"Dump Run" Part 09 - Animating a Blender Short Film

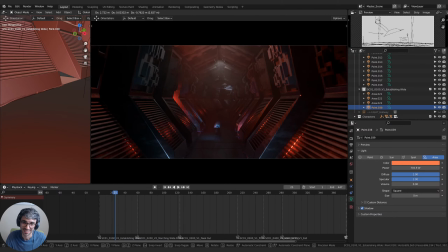I could literally do this all day. He's probably sitting there like, dude, say something. But I got nothing to say, man. Oh, that's cool. Look at that. That's nice.
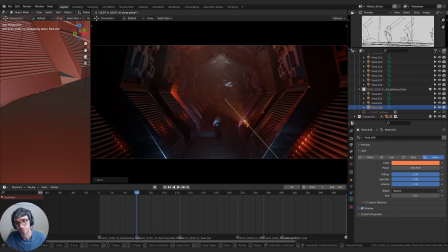Distracts from a shot. Sure does look cool.
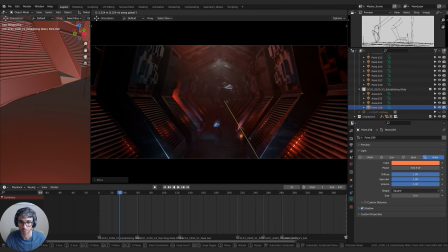These wides are always, always, always the hardest to light because you just have so few options because you're so far away from your subject. And
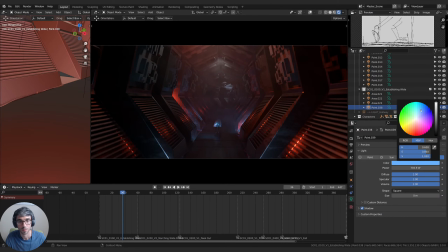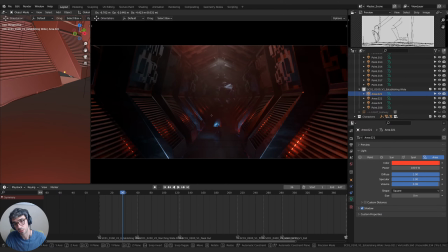I feel like this light's doing much for us. If we hide one directly behind them. Oh, yeah.
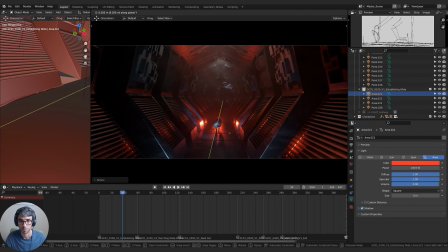Actually kind of tempted by this.
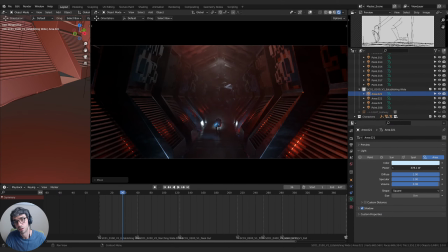Doesn't make any sense. Like, there's nothing motivating that.
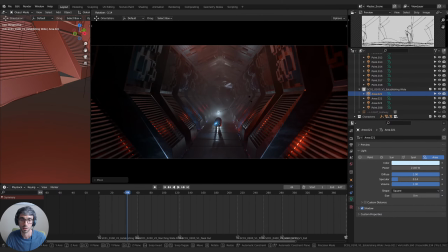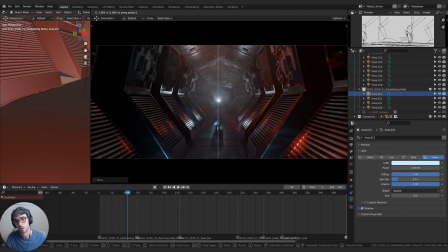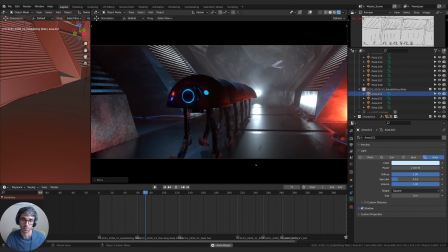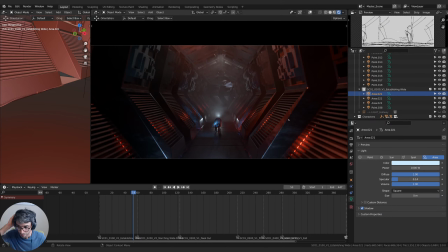I mean, what do you guys think? Can I get away with this?
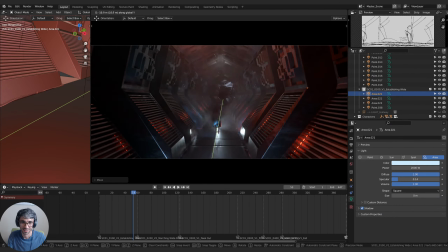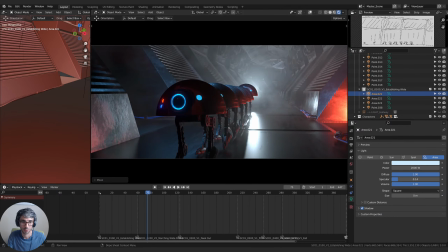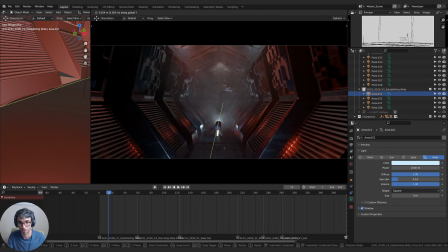Trying to place it like right at the point where they are at the beginning of the shot.
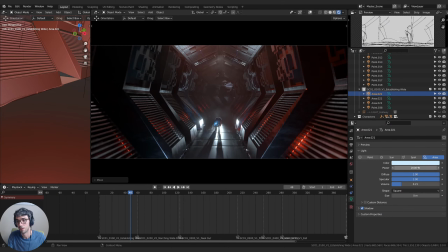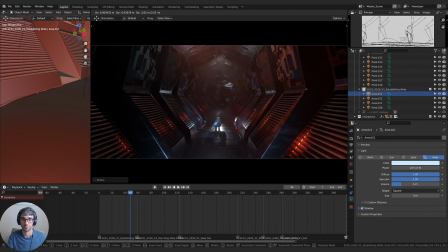It's probably a bit ridiculous.